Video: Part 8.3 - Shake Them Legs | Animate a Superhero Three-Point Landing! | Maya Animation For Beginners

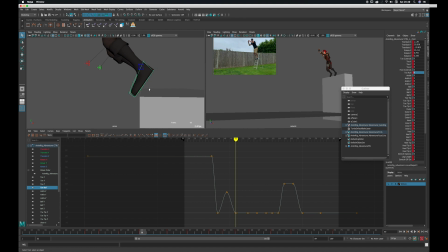(4:15)
So we need to fix this pose here on frame 50. I notice on frame 49 I don't have a key on every attribute,
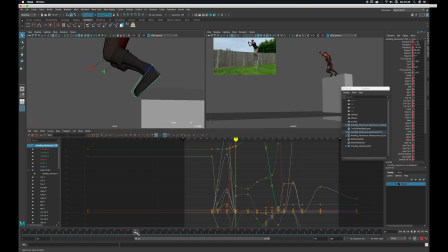(4:29)
so I need to key that before I start playing around with frame 50, otherwise it's going to ruin the animation on frame 49, as Maya doesn't have a record of where the foot is in frame 49. So as an example here, if I move or rotate it on frame 50, you'll see frame 49, the foot now goes straight through the platform,
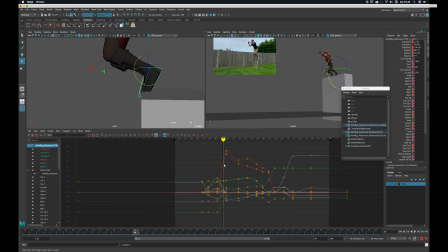(4:49)
because we haven't told Maya not to adjust those curves by placing a key there. So if I just undo this and then place a key on 49 first, then I'm free to move the foot on frame 50 without ruining the work we've done on frame 49.
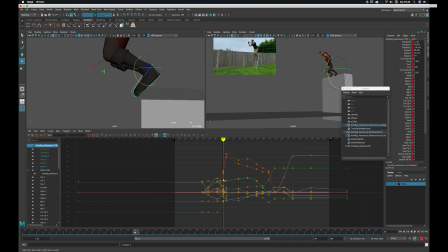(5:06)
And now I can just keep adjusting the foot beyond that. So frame 50, we'll just make sure we're in contact. It's better. But actually it'd be nice to get some toes pushing off the end of that platform, so maybe we need to use some toe attributes first.
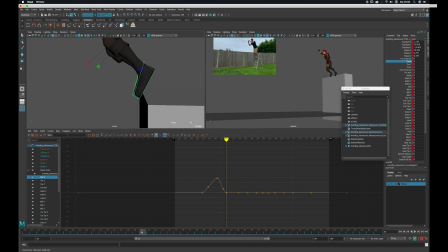(5:24)
So I think a bit of toe X attribute, I'll just apply some of that. It'll go through the platform, but I'll just need to adjust the position of the foot afterwards. So I'm going to grab it and move it forward, but at the moment I only have toe X selected,
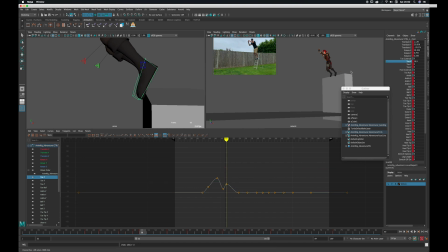(5:38)
so I'll just have to deselect the foot control and select it again so that all the attributes are selected, so that when I hit S it keys everything rather than just keying toe X. So there we go, that's feeling better, and now the foot leaves the platform, so let's remove that toe X attribute,
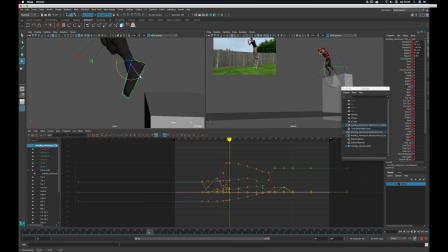(5:58)
and I'll just rotate the foot back to get that push off from the platform, just some overlap on the foot. Actually maybe a little bit of toe X back in, just to exaggerate that feeling and just let that toe resolve over a few frames rather than just snapping back.
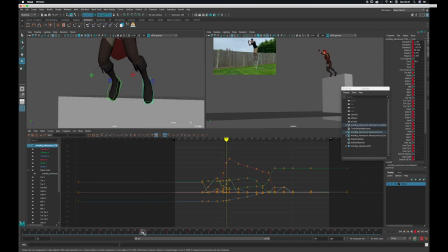(6:17)
Okay, so let's have a look and see how that's feeling. So I'm just looking in the perspective and the camera view now. So the push-off's feeling, I think that's feeling better.
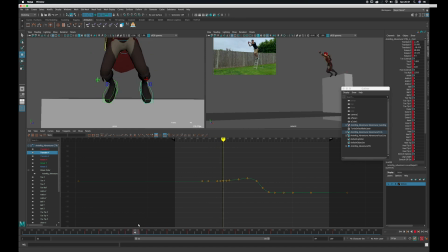(6:29)
So I can see in the camera view the feet, the right foot, sorry, his left foot, the screen right foot, maintains contact.
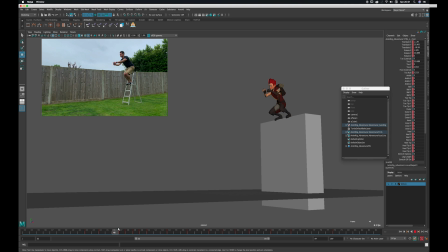(6:38)
The leg is broken a bit at the moment when we get in the air, but if I just look at the foot itself, that push-off is feeling more correct. His right leg, his right foot is just floating away from the platform, so that needs some work. So I think we should go and do the same thing now to his right foot.
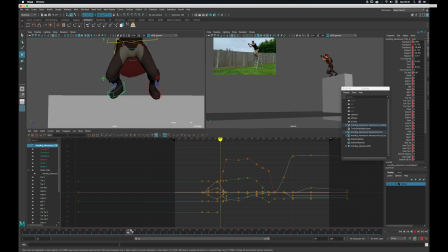(6:58)
So I'm just going to grab his right foot and do the same thing again, so add some toe X rotation,
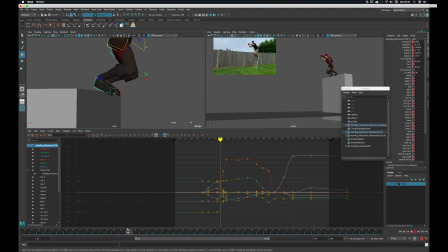(7:04)
just trying to make that foot look like it's pushing off from the toes. So I'll switch the perspective view around to the other side so we get a good look at it, and then I can adjust and making sure we deselect and reselect the control if we're selecting specific attributes,
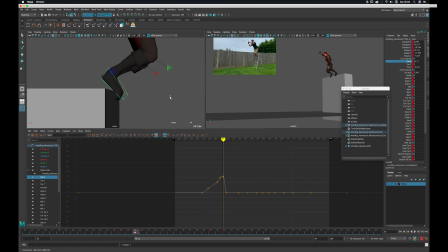(7:23)
just so we don't end up keying just the one attribute, making sure we key everything, and then just going through frame by frame and adjusting, just putting that toe back in the same position.
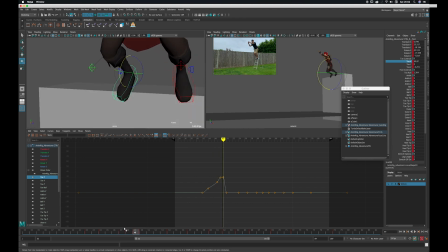(7:35)
We'll spin round to the front, make sure we're not getting too much sliding, which maybe there's a bit of sliding going on there. Looking from the camera view, how does it feel? I can feel the toe hooking over the platform, which is good, but I think that sliding was a bit too much, so I just rotate the foot back out
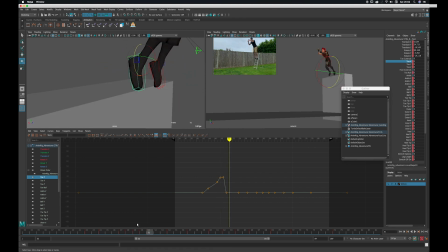(7:55)
just to try and get some contact that's not just slipping over the platform. It needs to get some purchase on there so that it can push off.
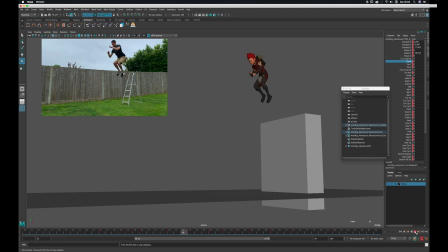(8:03)
So let's just see how that's feeling. Okay, cool. I think I'm starting to believe that push off now. So now why don't we go and fix those hyperextended legs.
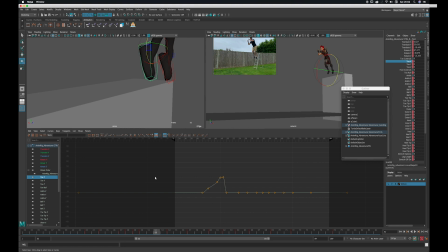(8:14)
I see that when we launch here, you get a very straight leg, his left leg, the screen right leg.
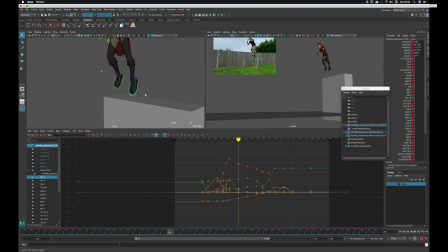(8:22)
So, and that's just because we played with the arc using the body control. Because we raised the body control a bit higher in Translate Y, it just means the feet got left behind. So we're going to go back and just fix that, paying attention to our reference,
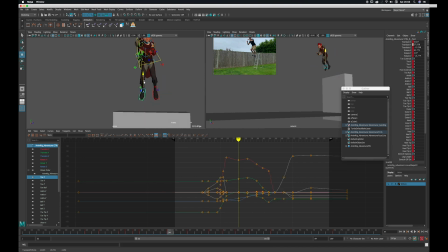(8:38)
and just trying to maintain what we had previously, basically. And at the top of the leap is where we had our compression in the body, the high point of the leap. So actually I might just raise those feet even more. Let's push that even higher.
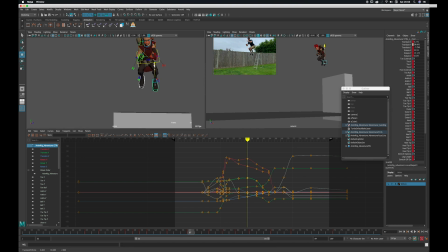(8:57)
So let's look at the high point of the leap and just really get a nice squash on those legs, a nice bend, and just amp up the action. Something else we did was where the legs go in and out or closer together and further apart, and I feel like they're wavering a little bit now.
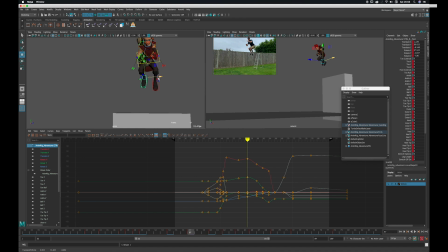(9:13)
So they go in, they go out, and then they come in again. So let's just fix that so that they go in and then come out rather than being too wavery. So I'm just going to move them and Translate X. We can look at the curve here and see that we really want to get a nice U shape on that curve.
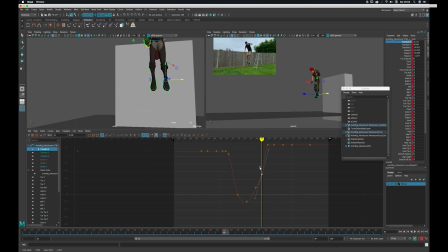(9:30)
So they go in and then they go out again. At the minute, if I push that, now maybe I'll leave that one actually and pull them in. So if I drop this down, they'll come in. So I can see on the curve that it starts out and it goes in and then it moves out again.
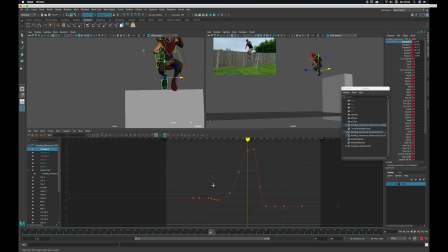(9:47)
On the other foot it will be the same, just reverse, so it'll go up and down, just because one's moving in negative values and one's moving in positive values. Let's just have a look at this right foot.
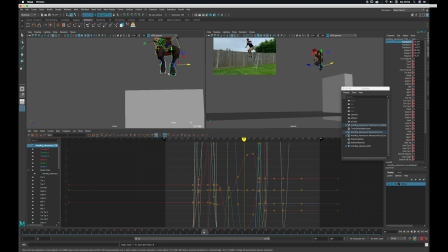(10:02)
I notice on the curves it's a bit flat at the top, so I'll just grab the tangents and move them down just to get a curve, make the actual translate X curve be more rounded at the top,
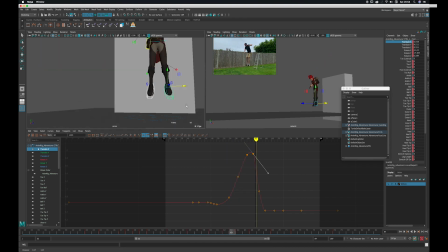(10:14)
just for some more cushioning of the action, a bit more continuous motion rather than holding in a position.
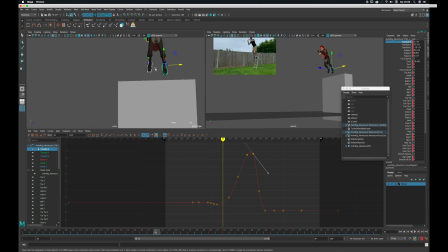(10:22)
So now I just want to address the actual push off from the platform. I don't feel like we have a nice extension on those legs. They're both staying quite bent, especially his right one. It's very bent the whole way up. So you need to feel the legs reach an extreme.
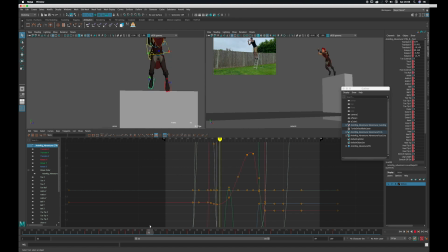(10:39)
So if you were to jump, there's a point where your legs will straighten out before they compress again at the top of the jump.
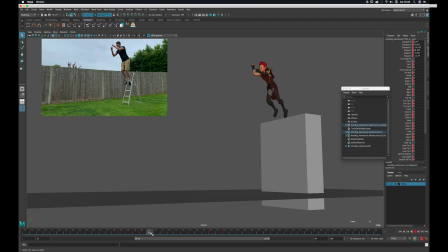(10:46)
At the minute, the legs are staying quite bent, which makes the jump feel less powerful and less natural and less believable. So I just want to go through those legs and just make sure that we get some
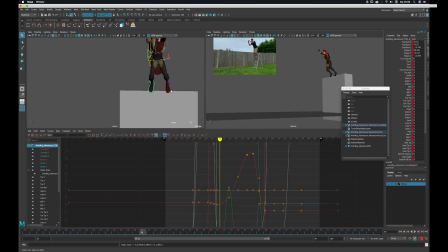(10:59)
extension of those legs without it overextending and suddenly going from a slight knee bend to a straight knee, because you'll start to feel, if that happens, you'll start to feel a pop in the motion, which again will feel unnatural and will be less believable.
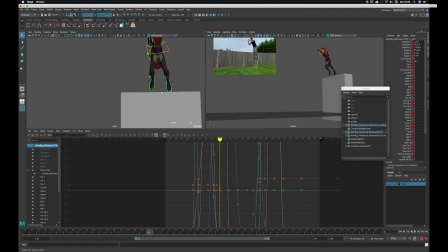(11:15)
So now it's just a case of scrubbing through, adjusting the foot, frame by frame. Like I said, this is animation, there's nowhere to hide, we have to do the work, so let's do that. So I'm just going to pull the leg back down, to a point where it still feels natural,
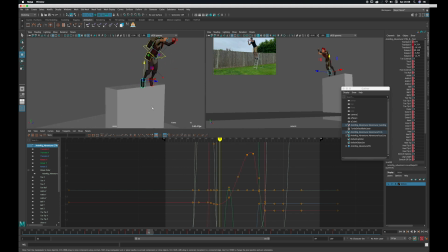(11:34)
where it's not overextending, where we're trying to get the feeling of it pushing off from the platform.
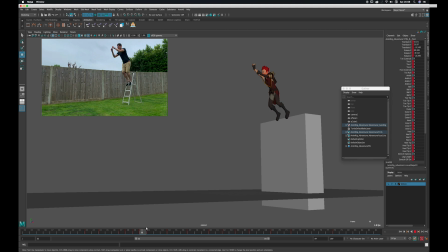(11:39)
That's the main thing we're trying to achieve here. So we really feel some action. I'm not loving that foot there, it feels a little broken where I'm rotating the foot down.
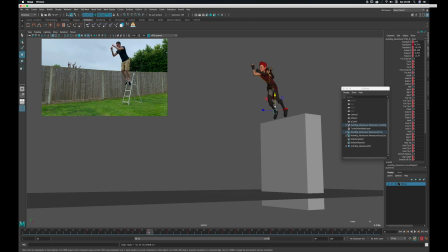(11:53)
The ankle feels a little, yeah, broken is the word really. So let's see what we can do there. Maybe I can turn it towards, rotate it in.
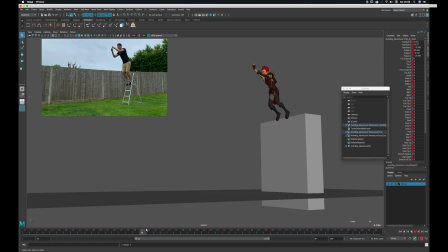(12:08)
Starts to feel a bit better. Sometimes you just have to work with what you've got in a rig.
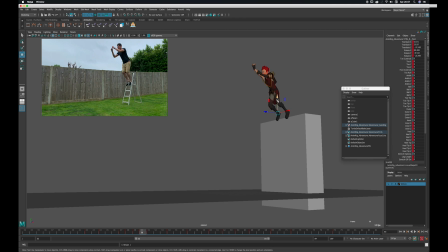(12:20)
It's the combination of trying to get the imagery, the poses or the frames feeling correct, but also the motion as well.